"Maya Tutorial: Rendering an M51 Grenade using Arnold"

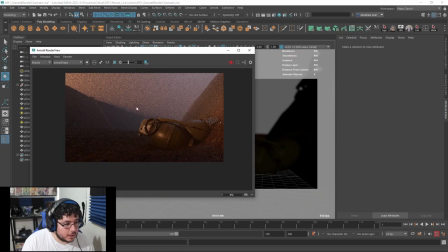[37:56]
Yes, you can see that we have a little bit of silhouette there. all of those little things and effects are gonna show on the render right like see how how they're just silhouettes no need to texture no need to to do anything they're just silhouettes that are occupying in space and giving more
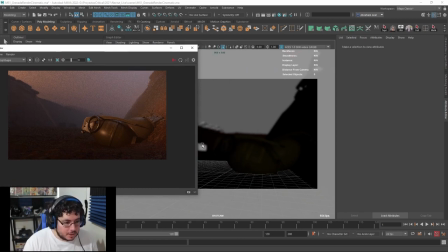[38:11]
life to the whole thing that's the secret of of set dressing right and props like fact that a simple box like this one by just having this on top of the other ones see now there's a little bit of a darker silhouette there so people know there's something there they don't know what
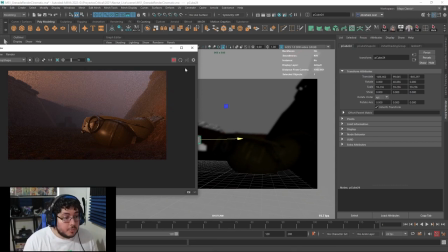[38:25]
it is but they know that there's something there and it's probably going to be an important thing we can do the same thing like for instance that back here we
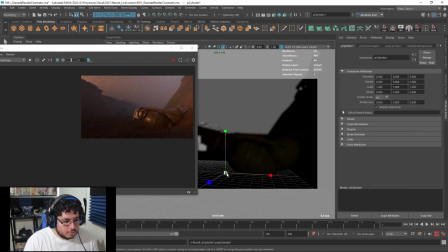[38:31]
don't have anything what if we have like just like a cylinder like maybe like a windmill or something you know in world war
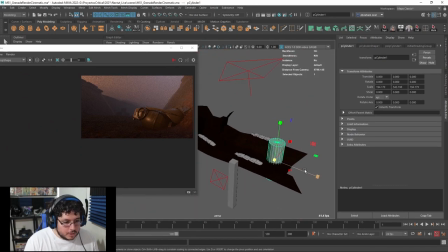[38:37]
one we had this very rural uh setting where everyone was fighting in
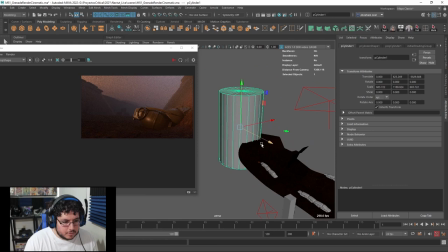[38:44]
like very isolated spaces so maybe there was like a like a windmill that that someone is using
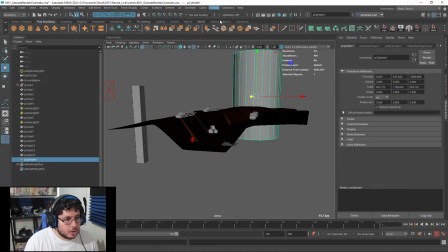[38:51]
as a shape there sometimes if this happens you do need to like open up their arnold render view again so the shape loads
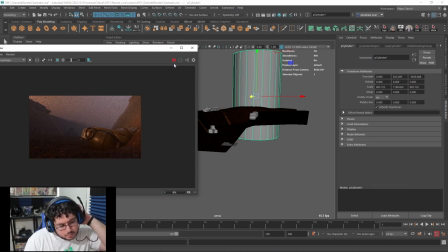[38:57]
properly let's give it just a second okay
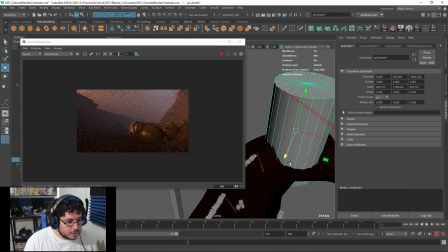[39:05]
maybe the fog's a little bit too dense at that point i can try bringing this guy forward okay
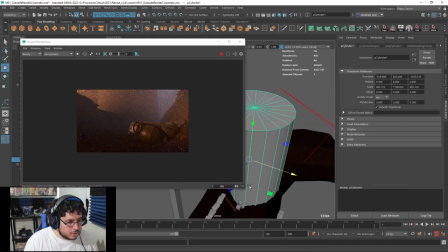[39:14]
there's the shape there that actually looks good yeah
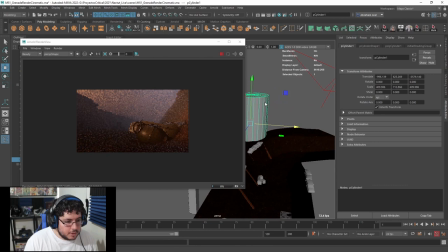[39:21]
so that that means that the fog is a little bit too intense that's fine i mean one thing we can try and do is add a new material to this thing go for like uh same thing a standard surface but go for like a very dark color and sometimes by having a dark
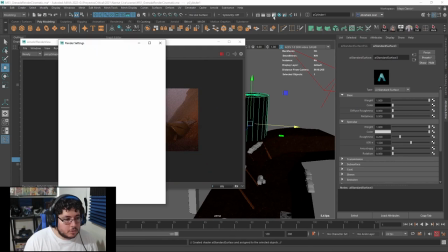[39:38]
color the the silhouette is going to show through or you can go to the to the fog the atmosphere volume and
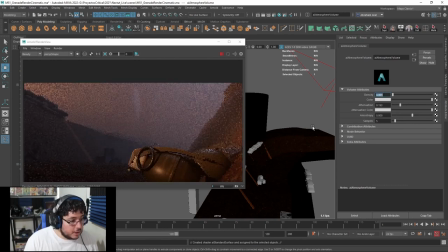[39:46]
let's lower the density by one level there the only issue with that and i and i think that might not be the best idea for not for us is that by doing
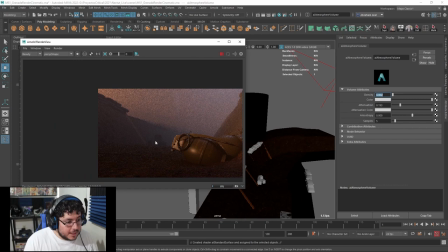[39:54]
that uh we're going to start seeing more of the of the bags and of the boxes and since they're not texture we don't
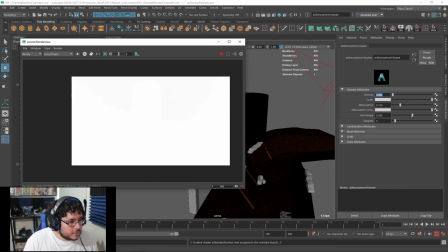[40:00]
want to give away so just having a little bit of something there that's fine because on the on the alpha channel on this case we have
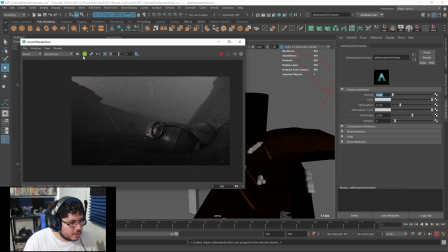[40:06]
the whole alpha but you can see that it's there right it's a little bit of a silhouette there
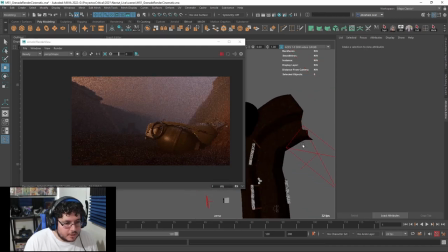[40:14]
although having this thing behind this light look kind of cool
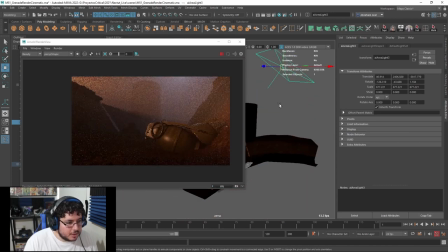[40:19]
there you go look at that difference so now that does look like the moon like up here and we have this thing right here let's look like windmill
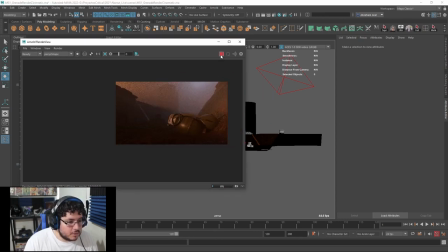[40:30]
now that we're here let's let's let's really do it like a windmill so I'm just gonna grab like another box here big
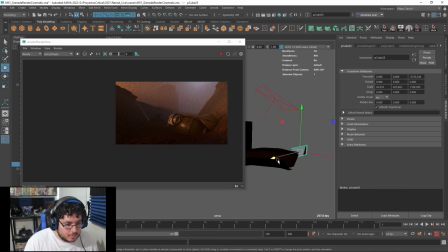[40:40]
let's create like that sort of like the broad shape here needs to be physically correct right so I'm
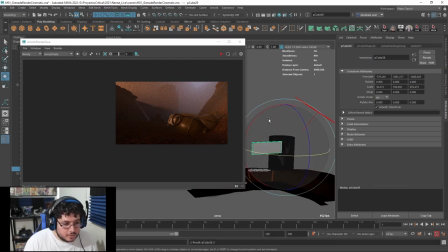[40:57]
gonna move the point there control D this thing is gonna be hitting the ground so So we definitely need to grab this whole thing, move
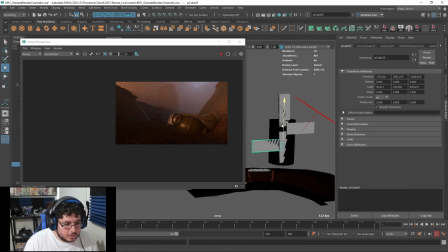[41:17]
them up so that the blades do not hit the ground, or at least not there.
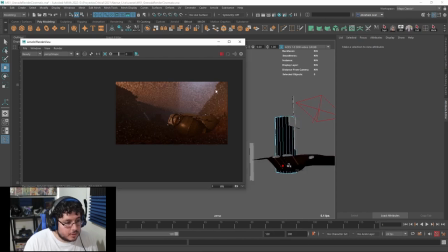[41:26]
There we go. And now we render. We have some interesting shapes over there.
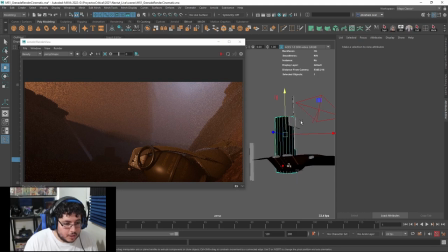[41:35]
Again, not completely like visible, but they're going to be there. We could try grouping the whole thing here and rotating. Let's center the pivot point and rotating it so that we see this sort of like cross shape.
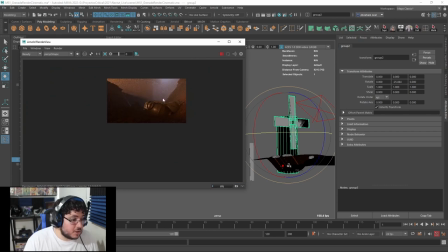[41:49]
Yeah, you can see it there. That looks interesting. I mean, that already adds a little bit of a cinematic touch to the whole thing.
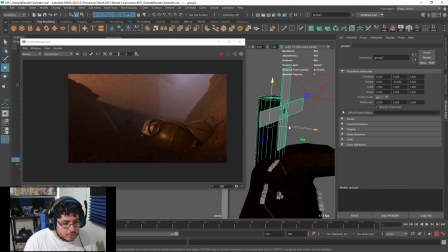[41:57]
I do think it's a little bit too close to the light, so I'm going to just stop that. Push it back a little bit.
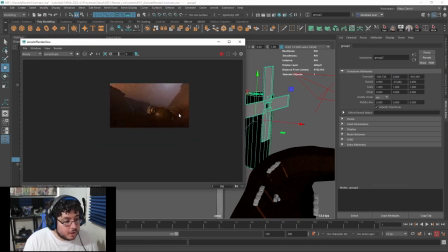[42:07]
We should see a little bit of the silhouette there, like poking through the fog, but it's not going to be like moving everything. And there we go. So that's it for this phase. I'm going to have to pause the video real quick, guys.
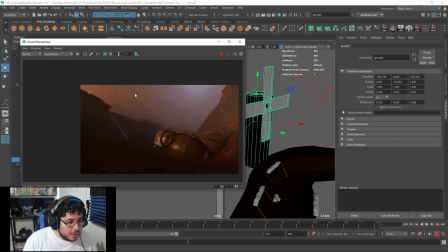[42:18]
It's just going to be a quick jump for you, but it's going to take me a couple of minutes because I want to make sure that we get this render nice and clean.
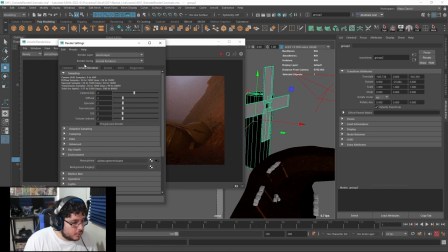[42:24]
So what I'm going to do is I'm just going to go into my render options. I'm going to see if I can rescue my graphics card and see if I can do it with a graphics card. And I'm just going to wait for the full render. We're going to be doing a 1920 by 1080.
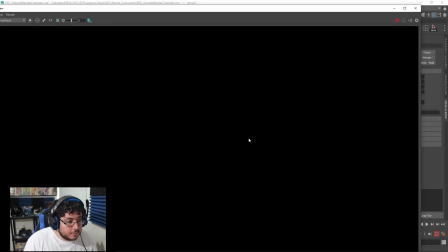[42:37]
This one right here. So it's definitely going to take a little bit of time because it's going to be quite a bigger image.
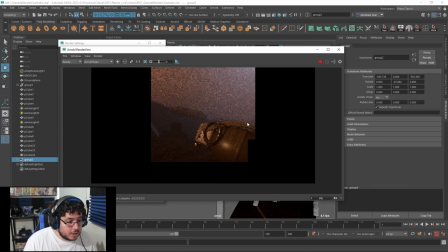[42:44]
but we should be able to to get it and i'm gonna up the samples a little bit and everything just to just to get
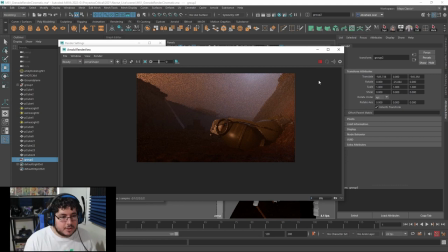[42:50]
a very nice look then we're gonna bring this into photoshop and add a couple of extra little flares here and there so hang on tight it's just gonna be
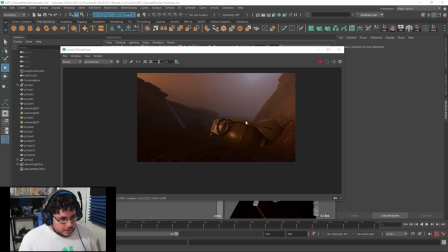[42:56]
a quick jump for you there we go very well guys so the image is ready as you can see here we have all the very nice details even the the windmill kind of like shows through the fog which is very very cool so i'm this as exr's because that's the that's the best
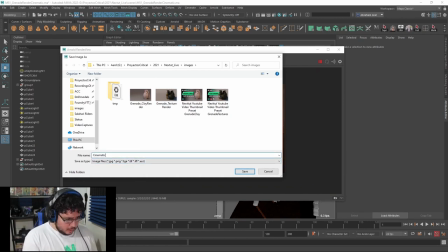[43:14]
kind of uh element but i'm going to show you how you can even with this with a simple jpeg you can go and create something
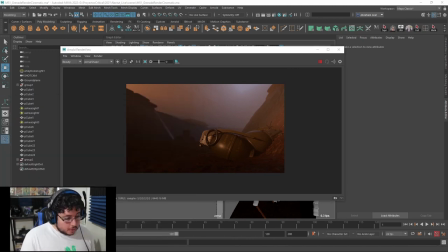[43:22]
very cool so there we go let's jump into photoshop and now comes the post-production so a lot of people think that once you do a render in
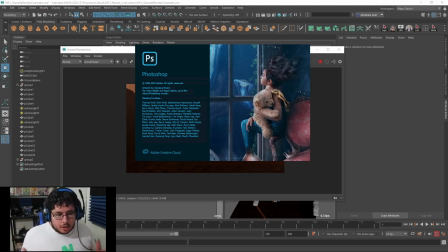[43:31]
maya that's it right like that's how it's supposed to look and you're not going to be modifying or adding any sort of detail and that's that can't be farther from the truth There's a lot of things that we add on top of the render once the render is done. And that definitely is going to create a different sort of feel to it.
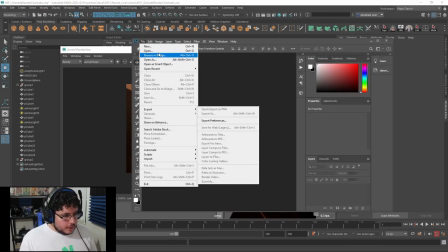[43:46]
So here in Photoshop, I'm going to open the image right here.
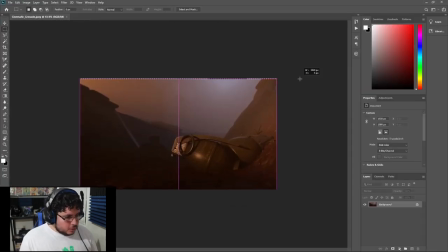[43:53]
And let's start adding a couple of things. So the first thing I always like to do, and if you've got my intro to Maya course, you know that I do this with one of the activities, is adding this sort of like... Oh, well, double click.
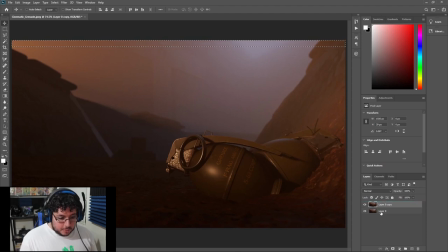[44:06]
Okay. we're going to duplicate this image and we're going to create a copy because this one we want to lock and hide in case we
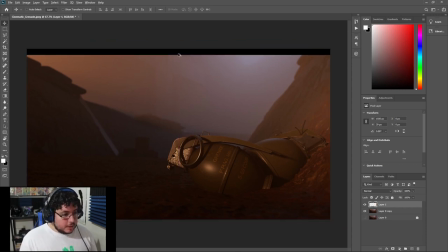[44:13]
ever want to go back so i'm going to create a letterbox so this is just going to make my shot look a little bit wider there we go
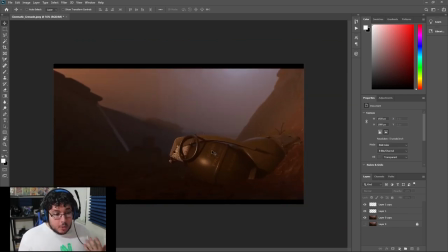[44:19]
now it's time that we start playing with a little bit of the tone mapping and elements that we want so i'm going to be using adjustment layers i'm going to start with a hue and saturation and the first thing i want to do is i want to reduce the saturation a little bit i want this to look a little bit more uh without that much color just just flatter in general then i'm going to use a curves
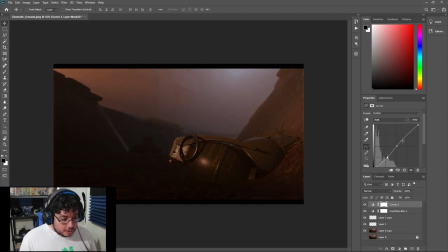[44:38]
and what i'm going to do is i'm going to push my blacks a little bit darker and push my lights a little bit higher to again create a little bit of uh of an interesting contrast there it might be a little bit too dark on your screen but my screen looks it looks okay
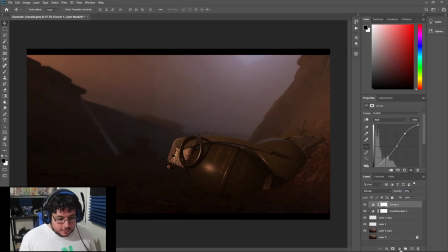[44:51]
uh the cool thing about these layers is that you can always go here and change and one of my favorites very basic of this very i'm not a post-production guy i just know the basics it's a color balance so i'm going to go into the shadows and we're going I'm going to go for cool shadows. So I'm going to start pushing the cool colors of the shadows. And I'm going to go into the highlights.
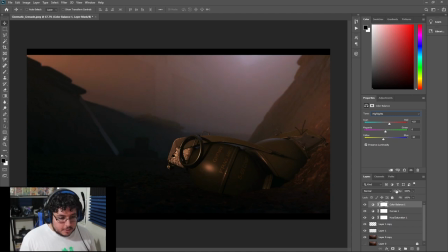[45:10]
I'm going to go for warmer highlights because of the fire. Now this layer, we can actually go into different effects.
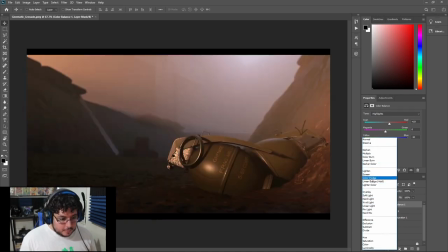[45:18]
And we can create something very interesting. If you play around with the different modes, you can go for this screen.
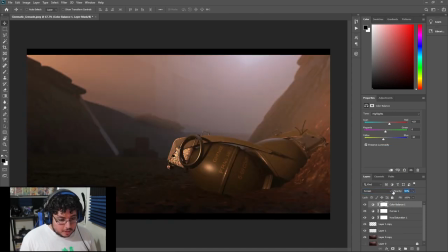[45:26]
And then I'm just going to lower the opacity.